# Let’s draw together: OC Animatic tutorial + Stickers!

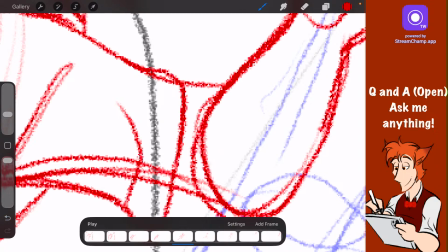20:03 But yeah, sticker making. The paper wasn't the best of quality, but I think honestly it turned out really nice.
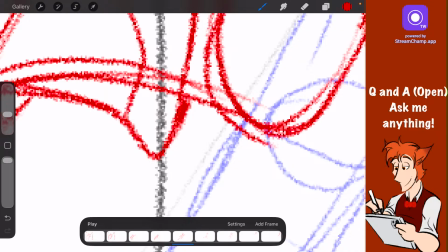20:12 It could use a bit better of a quality in coloring, but for my first sticker, I really had a lot of fun.
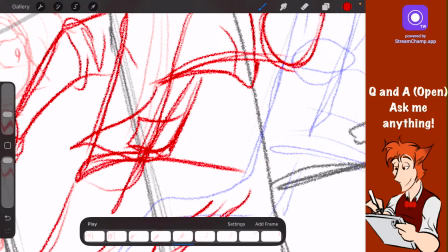20:23 If time allows, we might work on some stickers on stream, but we'll see.
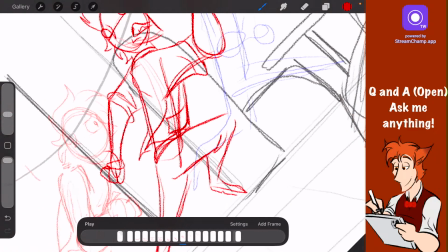20:30 The internet's being a little weird with the blizzard going on right now.
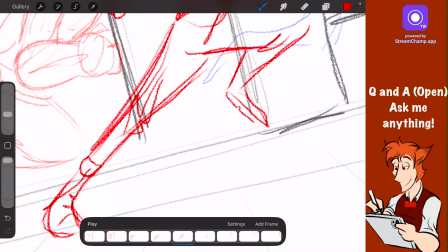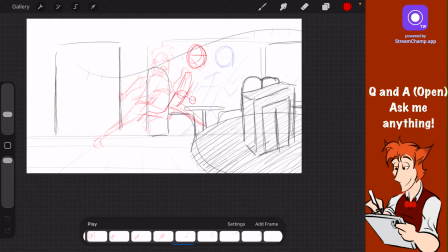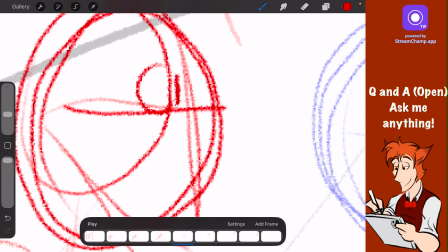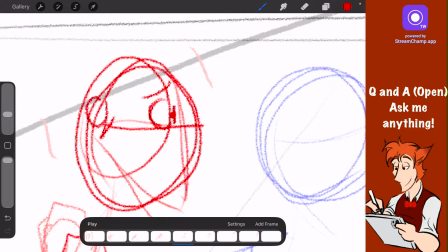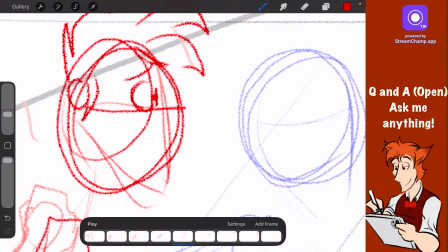21:02 Alright, so this frame right here,
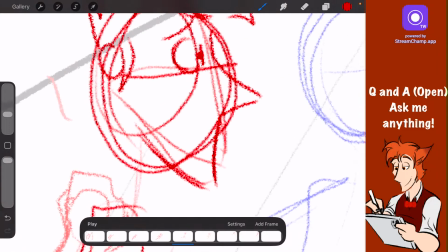21:05 next to these other two, is a great example of another step of animation that I highly recommend.
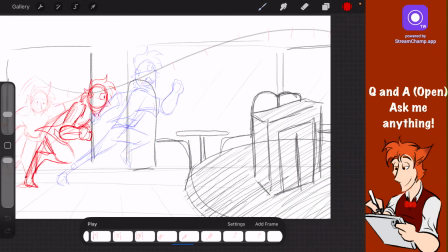21:14 You see how over here, when he came through the door,
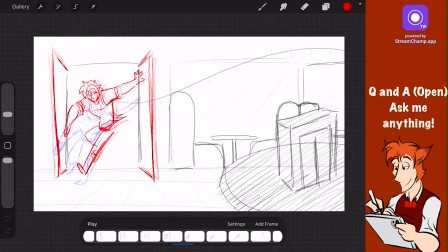21:18 these frames are really close together and a bit more concentrated on his movement? But then these two, the blue and the red one, start getting further apart.
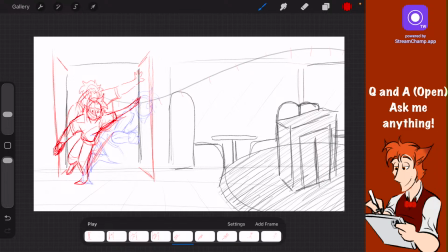21:31 Well, when you animate something I'm using 6 frames, but that's because I'm just trying to see them individually. But when you animate something, where your frame is dictates how fast it's moving.
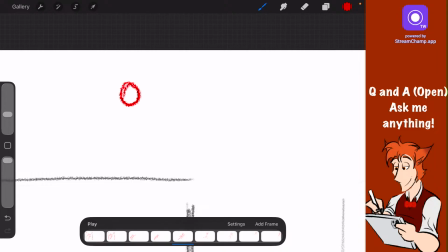21:47 Let me draw a little diagram. If I was to want to move this red little circle over here, there's 2 ways I could do it. I could draw multiple frames until it got right here,
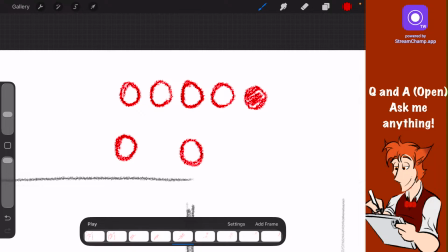22:02 or I could draw just 2 frames like this, and it would accomplish the same effect. However, this one would be smoother, but slower. This one would be faster, but not as clean.
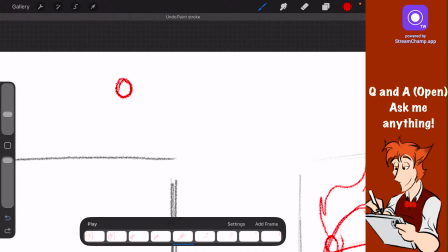22:20 So to solve this issue, to get the little red circle to get from here to here,
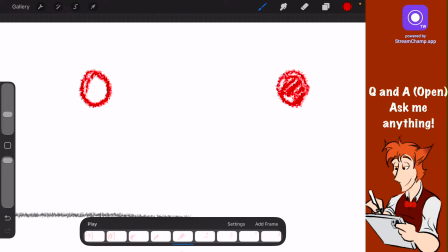22:25 faster but smooth in animation, we do something that I don't really know the name of in animation. It always slips my mind, but it's basically where we make a gradual shift from fast frames to slow frames.
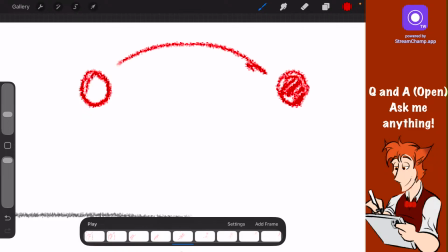22:45 So in the circle analogy, if I wanted to go from here to here with the ball, I would start by moving it 1 circle, but then
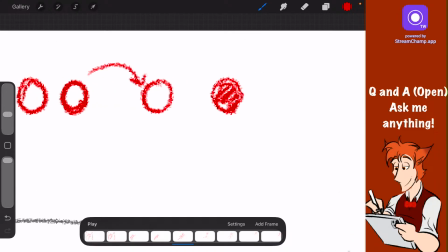22:57 branch to something further, have a bigger gap, and then slow down as I come towards the end. Doing this creates a slow transition. Like I go really fast, but then I slow down when I come to the end.
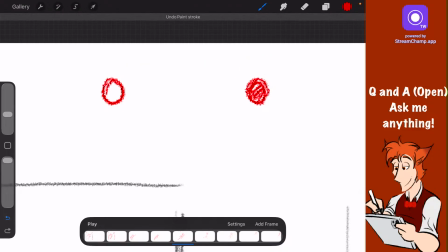23:13 You can even do it in reverse, where you move very slowly away from the red circle, but then pick up speed, maybe right around here, and jump frames until you're here.
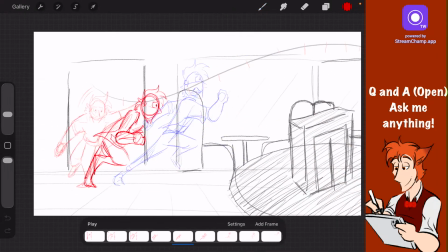23:33 So that's the beauty of using a gradual transition in your animation. Like here, I wanted him to slow down at the door.
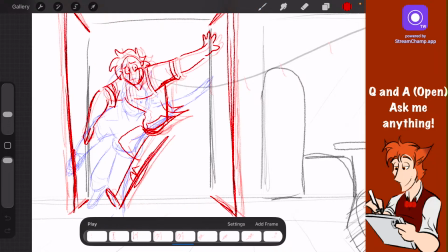23:43 So as he was coming in, there's more frames collected here, and his motion slows down.
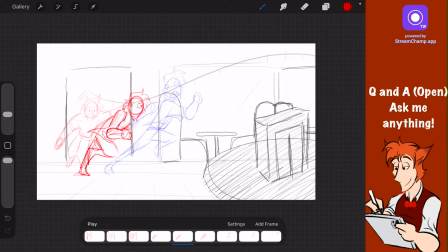23:49 But I want him to move fast through the dining room. So he's going to start taking wider steps, and his animation is going to have less frames.
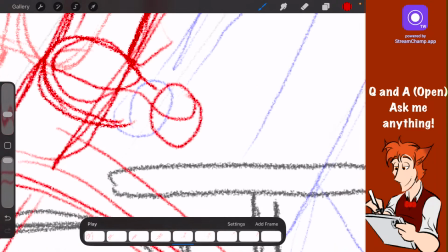24:02 Remember, not every single bit of motion needs 5 frames.
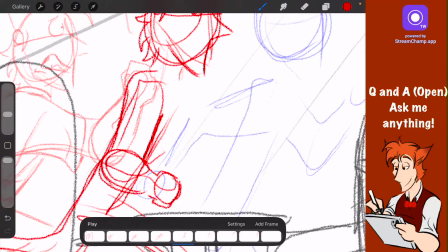24:09 Sometimes just having a few frames is enough to tell a story.